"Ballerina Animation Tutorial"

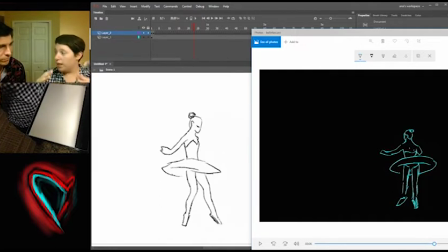16:23 If it goes down, if you go down like you're jumping, everything goes down more. Everything is exaggeration in animation. Because there's no context for you to see.
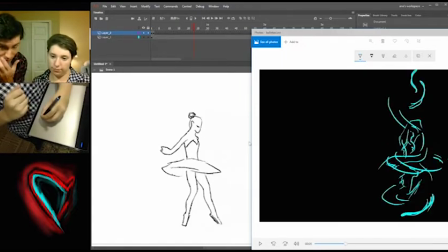16:34 There's no background or anything. So you have to have an indication of what's going on. Right. Like, for example, this part.
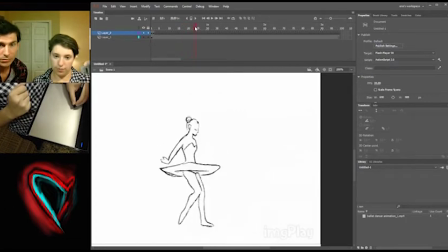16:42 When she jumps, you can't really tell that she's jumping, right? Like, she's landing. Her face hasn't changed. The rest of her body really hasn't changed.
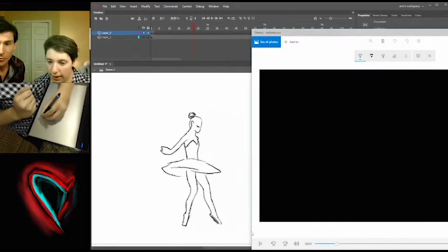16:57 But with this, her head moves, her, skirt, the tutu changes as well. It's like flowing as she lands. And see, she has like weight to her.
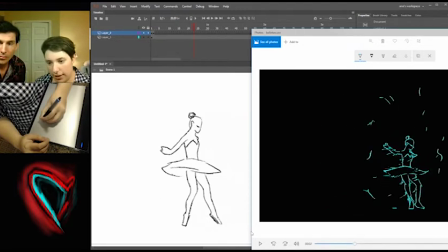17:18 Without it, it just would look funky, which it does with right here.
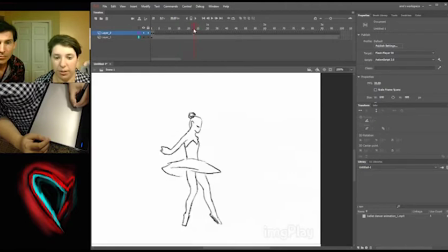17:23 It just looks like she's just landing on a cloud. But that's not how people are not clouds.
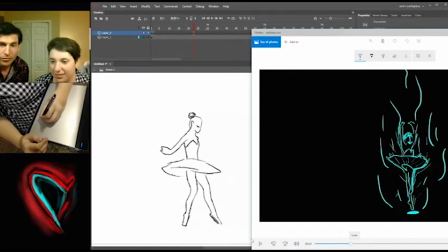17:31 We don't weigh clouds. Sorry. We just don't. You need that movement, otherwise it doesn't sell. See how she bounces? Right. That little bounce makes all the difference.
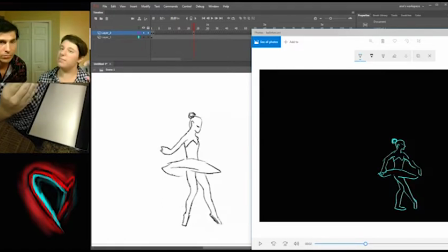17:47 It's just not gonna look right. It's gonna be like there's something wrong with that. Because, in animation, there is action and reaction. There's always the recoil. Like, whenever you see someone fighting, you will have, like,
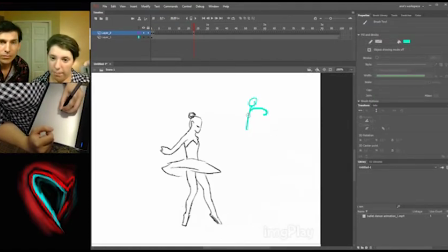18:05 it will always have the arm back before the punch, right? And then let the punch go, but the whole body will twist. There's other animators better than me who can explain this better, but,
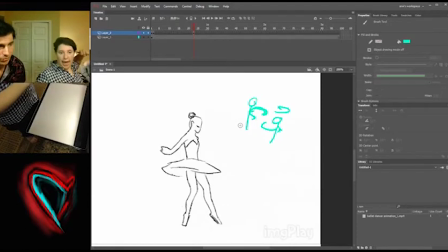18:22 before you punch, you recoil your arm back. All right, so you give an indication, like swirling around the arm. Right, you give the indication, and then you hit the punch. Otherwise, if you just, like, if you didn't have that little punch, it would just be like this.
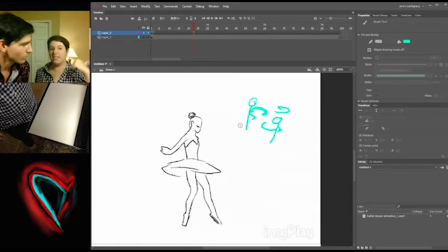18:39 That doesn't show force. How hard is that punch? It just looks like this. It's not going to show. You have to actually reel it back. Yeah, these drawings aren't showing well, but... So, I mean, it's the basic overview, the two frames that you did. Mm-hmm.
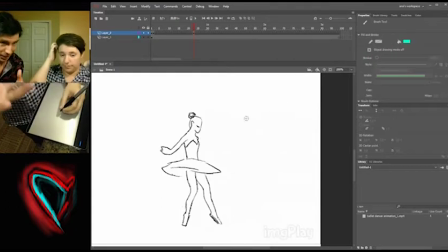18:57 I mean, really, you could spend the whole time here and recreate it. It's basically that process mm-hmm. over and over again. Right. Through to the end of the frame.
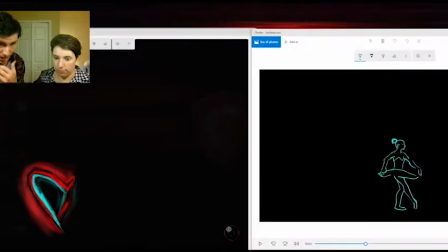19:06 But then you had the accentuations of the animating nuances, right?
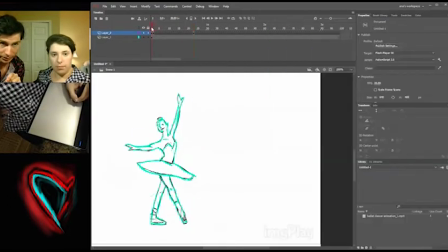19:13 The processes. And then you also, if you go back to the beginning, you created like an intro, like the can you bring that back up again?
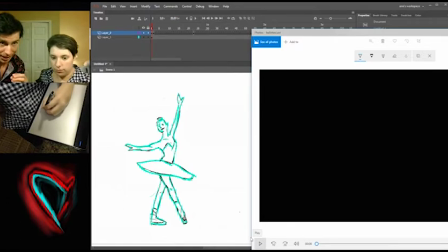19:21 Yeah, where you have it like her coming almost out of flames or out of wind or whatever that is,
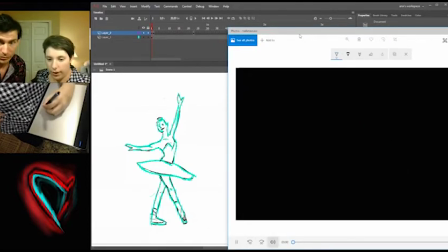19:28 and you created that pretty much on your own, mm-hmm. right? Right, and I created the other swirls. Like, see how her skirt's lifting up and lifting down and all that,
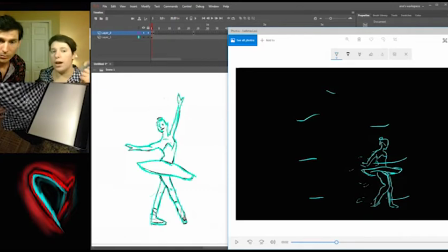19:43 and like I said, you. Have to kind of have that artist thought process to be brave enough to go, you know what?
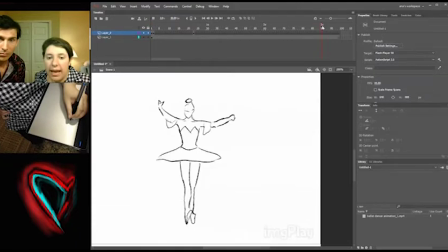19:52 I'm not adding that. So, like, for example, at the end here, she actually has these little sleevey things, but in my filmmaker brain and artist brain, it's saying, but she didn't have it before.
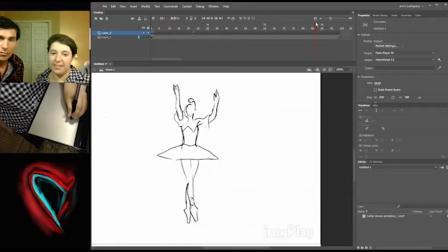20:06 See? She doesn't have it before. Where did this come from? Where did these sleeves come from?
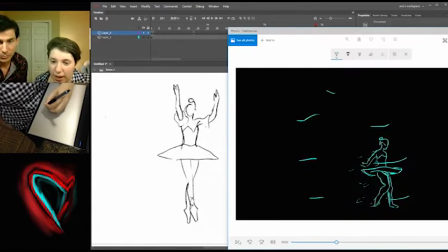20:12 Right? Oh, right, right. So I was like, you know what? I ain't gonna add sleeves. So as you can see, it looks a lot more congruent because I didn't add the sleeves. Does it go any further? See, I added like a little bit of a hint of sleeves.